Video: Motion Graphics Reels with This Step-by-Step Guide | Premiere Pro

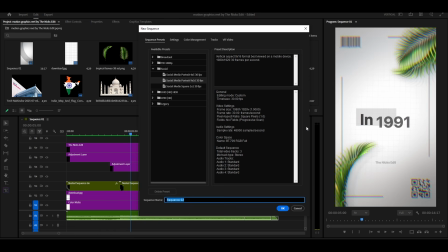First, let's start by creating a new sequence.
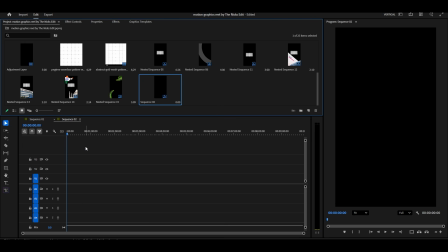Now we need a clean background. Go to New Item and create a color matte.
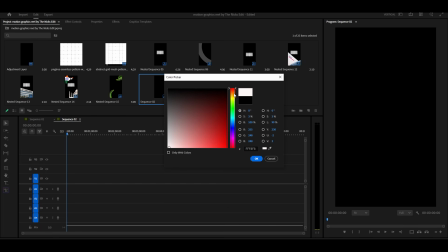I am choosing a white color because it gives a minimal and premium look.
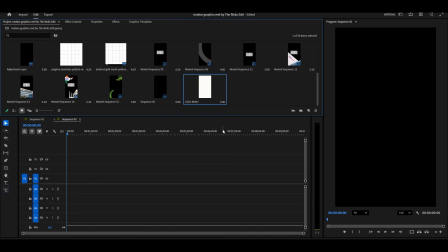You can choose any color you like, but white works great for this design. Next, we will add music.
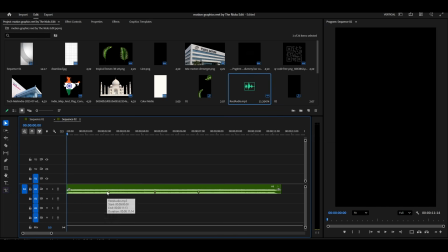It is always a better idea to place the music first so you can time the animations to the beat. Place the color matte on the timeline.
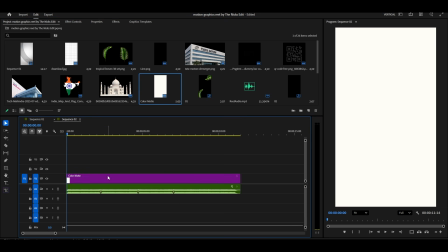Now we start building our first scene. Bring in the leaves PNG.
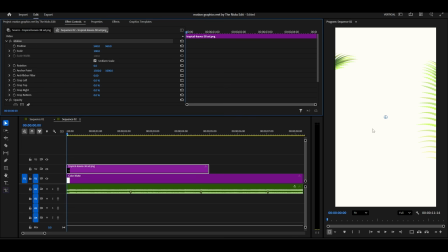In the effect controls, adjust its scale according to the frame. This PNG contains 2 leaves, but for now, we only need 1.
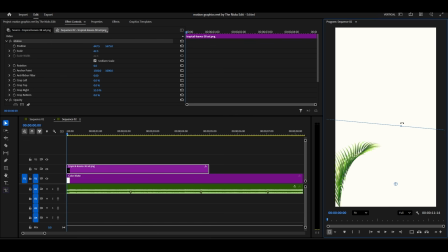Apply the crop effect and crop out 1 leaf, then place that leaf at the bottom of the screen. This will give a nice natural touch to the composition.
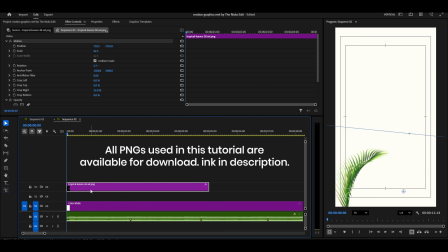By the way, all the PNGs I am using in this video can be downloaded from the link in the description. And if you want the complete ready-to-edit project file with all animations and effects already applied, that will be available exclusively for channel members in the Community tab.
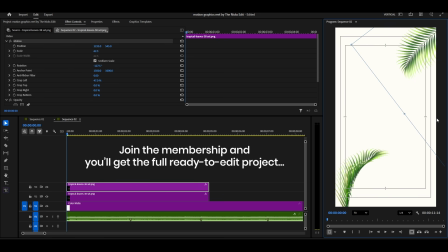So, if you want to follow along exactly, the membership option is available for you.
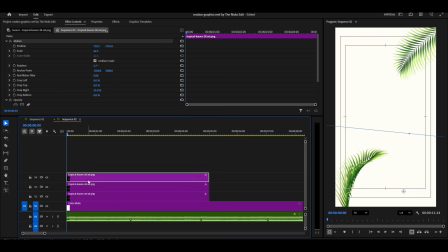Now let's continue with the design. Duplicate the leaves layer, crop the opposite leaf from this second layer, and place it at the top of the screen. Then duplicate once more and move it slightly, just like I'm showing, to create a balanced frame.
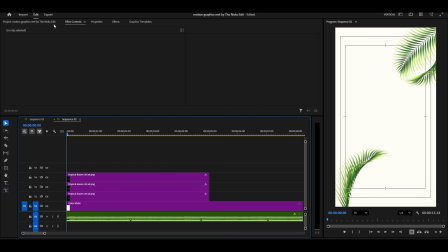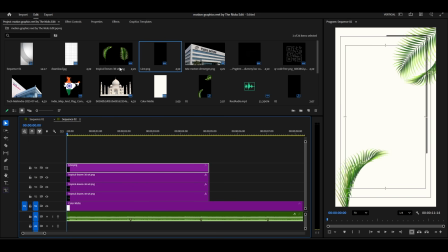Next, we will add a corner line PNG. Bring it onto your timeline and place it in one corner.
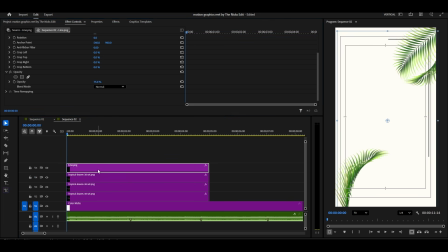Reduce the opacity slightly so it feels subtle and premium. Now duplicate this line. Go to Effect Controls and rotate it 180 degrees. Then place it in the opposite corner. Make sure both lines stay below the leaves layer in the timeline.
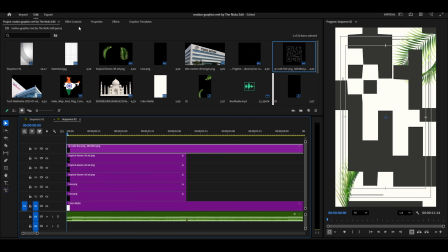Let's add a QR code PNG and place it near the top. Also add a barcode PNG below it.
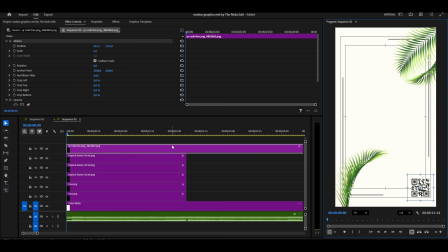These little elements add a modern print design feel to your layout.
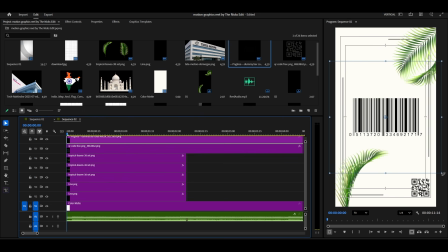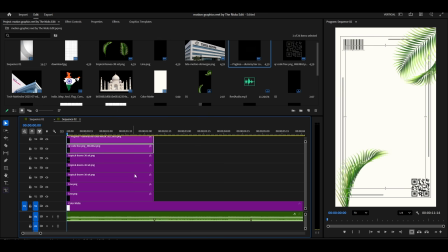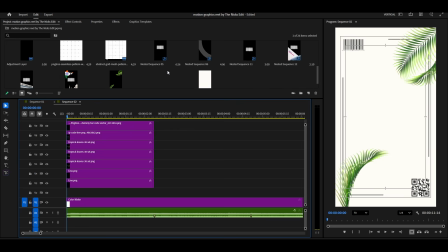To make the background more visually rich, add a grid texture image.
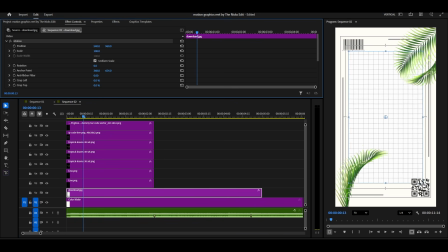Place it underneath everything, increase its size a little. Then draw a circular mask in the middle. Feather the mask and reduce the opacity so it becomes a soft detail in the background instead of a distraction.
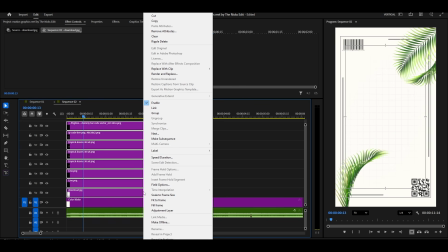After completing the arrangement, select all the layers and right-click to nest them.
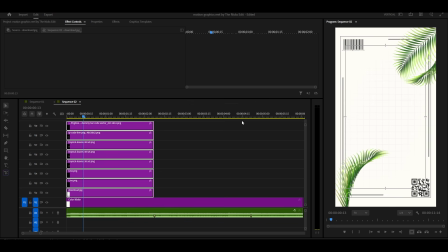This helps us keep the timeline clean and handle the entire scene as one element.
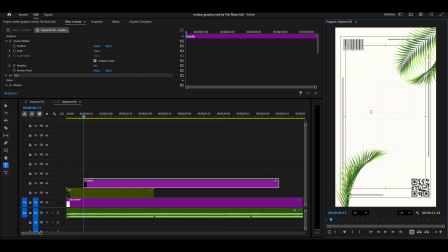Now we add our heading. Take the text tool and type your main title.
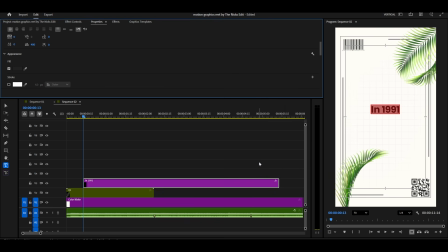I am using the font SF Pro Display because it looks simple and modern. Align it to the center of the frame.
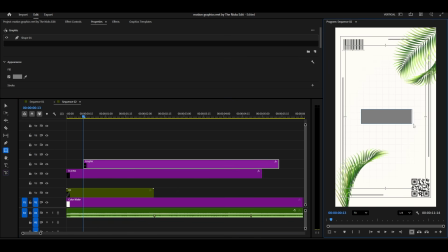Then, below the text, create a rectangle using the Shape tool. This box will highlight the title. Place the rectangle layer below the text layer and slightly reduce its opacity so it feels like a background element.
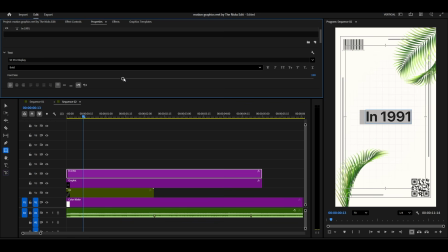Now let's animate this rectangle. Search for the crop effect and apply it.
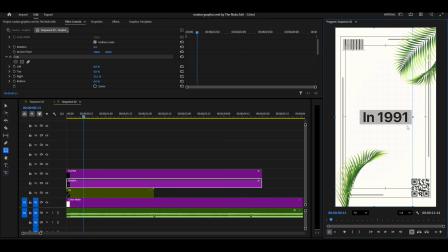In the effect controls, enable keyframes for the right parameters and animate the box so it reveals from one side to the other.
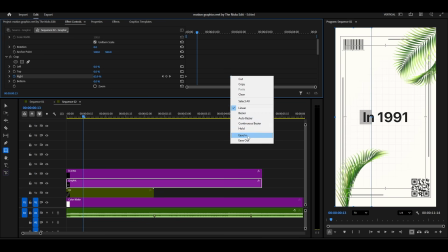Use smooth easing in the graph for a premium animation movement.
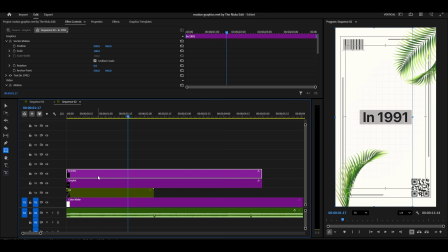We will animate the words separately. Duplicate the text layer. In the first layer, delete the second word. In the second layer, delete the first word. Now both words are in different layers, so we can animate them independently.
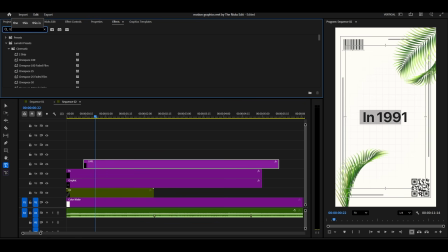Go to Effects, search for Transform, and apply it to the first word. In Effect Controls, add Position and Opacity keyframes. The first keyframe should be slightly above and transparent, and the second keyframe should be fully visible in the final centered position.
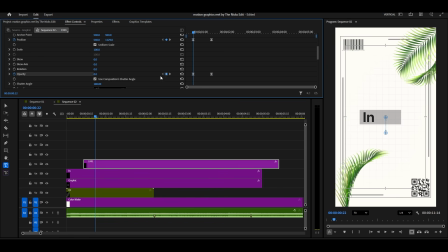Right-click the keyframes and use Easy Ease to create smooth movement. Then open the speed graph and create a gradual slowdown effect.
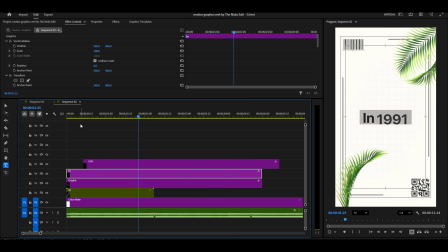Copy this transform effect to the second word layer and adjust the timing according to the music beats.
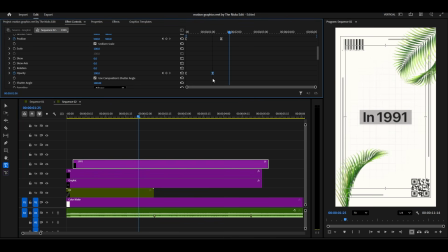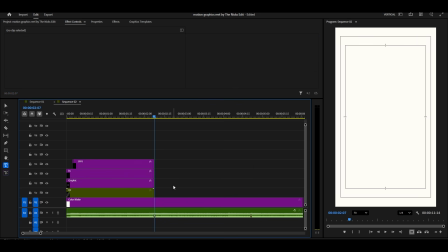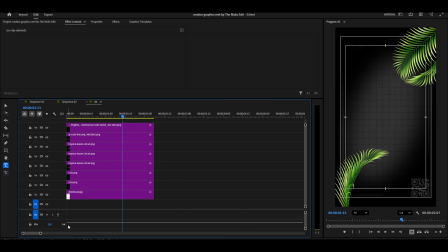Now, let's add some life to the leaves. Go inside the nested sequence. Move the anchor point to the bottom of each leaf so that rotation looks natural.
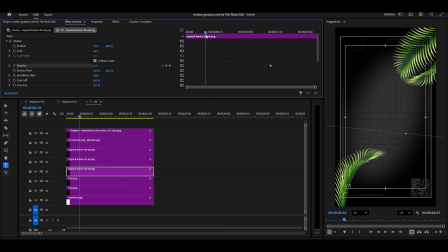Enable rotation keyframes and create a very subtle movement, so leaves feel gently alive. Use Easy Ease and adjust the graph for smooth motion.
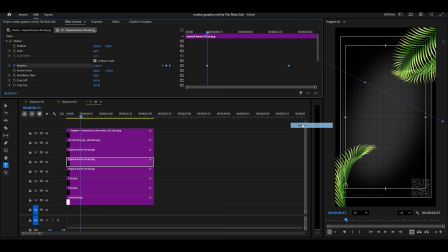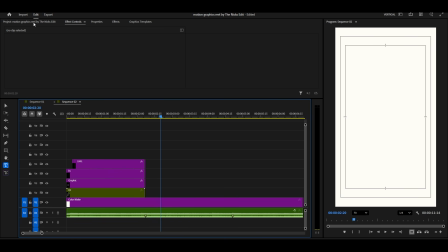Scene 1 is complete. Now, let's create Scene 2. Add the Taj Mahal PNG to the timeline.
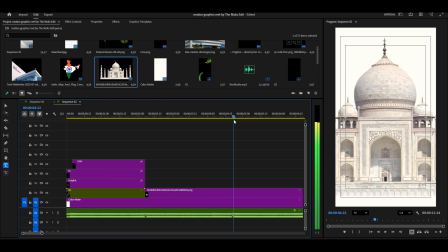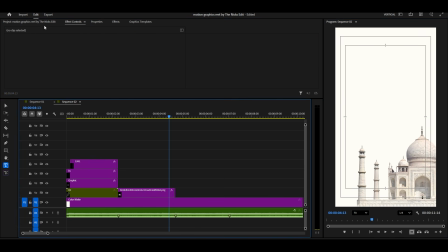Resize and place it at the bottom. Now add the India map PNG and put it at the top.
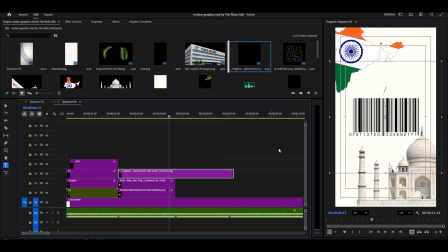Bring in the barcode again to maintain the same design style.
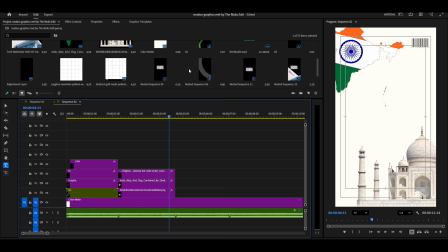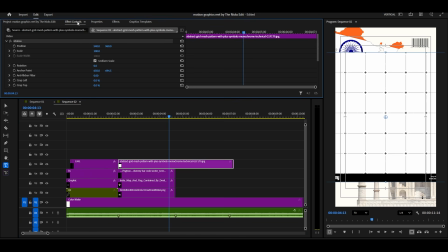We now have another grid image. I will make it smaller and adjust it.
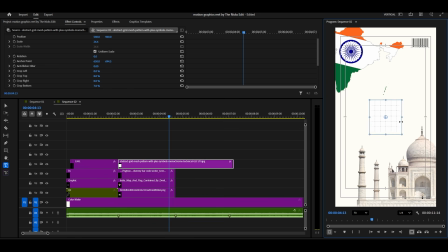Since this image is so small, I'll create a duplicate and arrange it like this. For both grid images, I will change their blending mode to darken.